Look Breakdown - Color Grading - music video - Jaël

Hello guys, my name is Dave, I'm a colorist from Switzerland. Welcome to my color grading suite. Today's look breakdown is a music video I did recently and this is the final look.
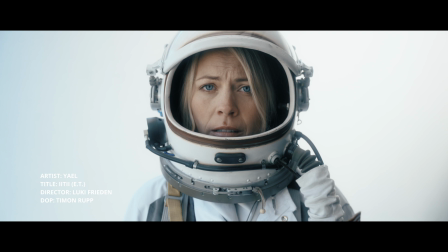(0:13)
The song is called ET. Before I show you my look development, it needs context.
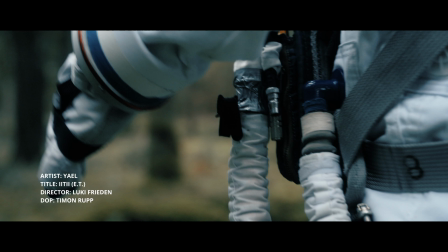(0:20)
The plot of the song talk about the superficiality and inauthentic behavior of people,
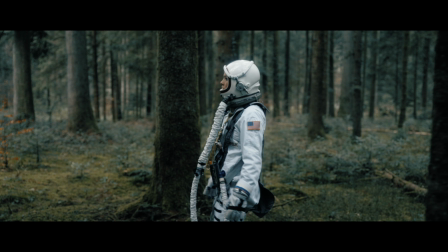(0:26)
for example how they present themselves in social media, how happy they are, how great they are, etc.
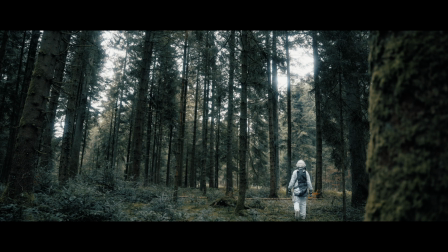(0:32)
But it's also about how she's ready to leave our planet in
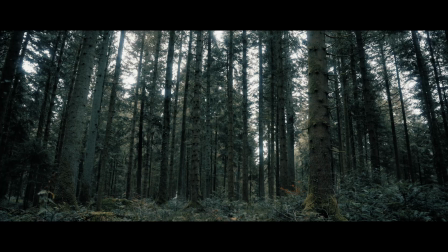(0:37)
hopes someone beams her away because she feels like she doesn't belong here.
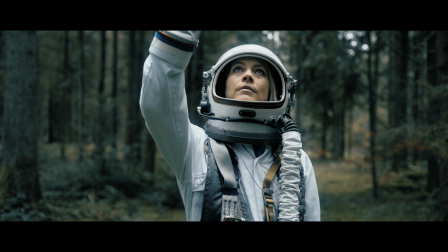(0:42)
The full length of the video is in the description below. My job as a colorist is to tell stories through moods and colors.
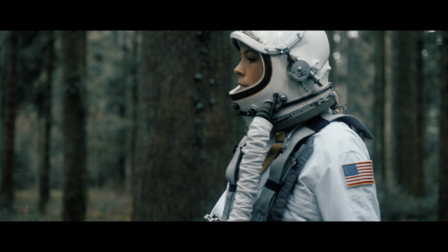(0:50)
Since she feels to not belong here i chose to make the surrounding of her
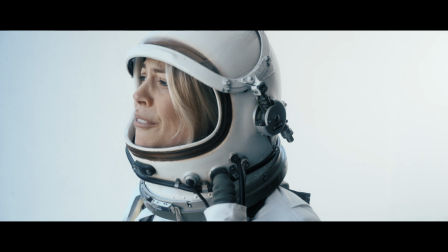(0:55)
to feel strange and a little bit surreal thanks to the huge color contrast
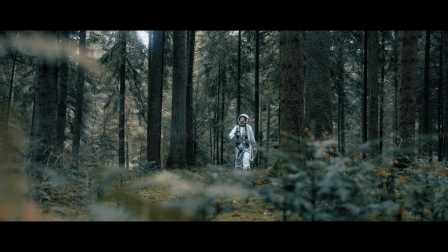(1:00)
between her and the surrounding it reinforced the impression that she's not belong
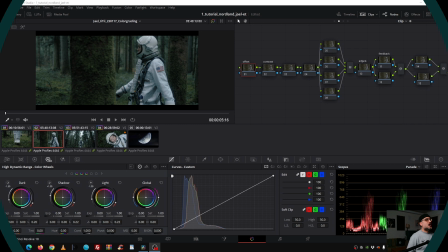(1:05)
here so let's dive into the process so how did i set up my project i color managed the whole project in davinci white gamut and this is how i did it group pre-clip i
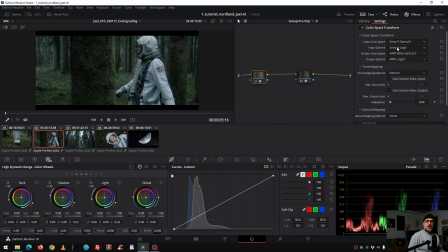(1:21)
changed the with the color space transform note from sony camera to ari white gamut why i did that is because i have a better roll off in the highlights and this benefits me for this particular project because she's dressed in white
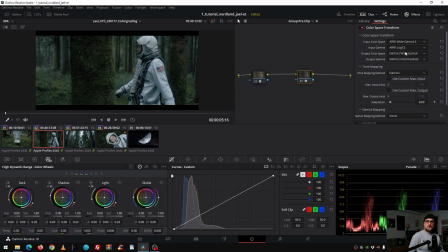(1:36)
then from ari with the second note i went to davinci white gamut so pretty simple then in the group post clip this one i switch on later i had So I did some color adjustment to finesse the
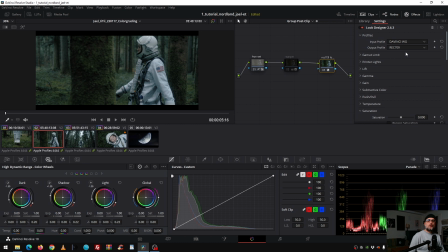(1:55)
look and here I changed from DaVinci White Gamma to my display Rec.709 Gamma 2.4. What I did with the look designer while testing around what is the best starting point for this particular look I want to create, it was the Fuji 8503 Gen 2.
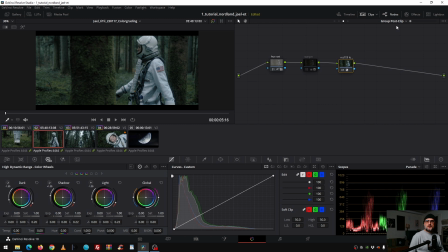(2:14)
That's why I chose the look designer. so we go back to the clip and now I start grading in the offset I chose the HDR global wheel instead of the primaries because during the test phase and experimenting the look
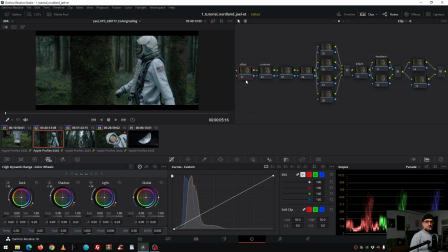(2:31)
I had better result working with the global adjustment in the HDR mode so let's go I brighten up the image quite a bit now a little bit darker like that and then in the next node in the contrast node
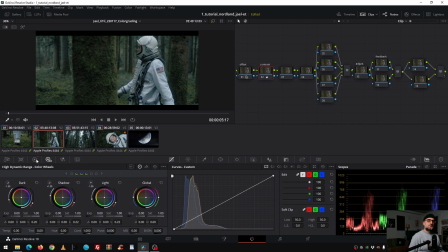(2:52)
i pump the contrast a lot but not in the hdr mode this is a mistake for this particular look i went here and changed it here quite a bit because i had better result and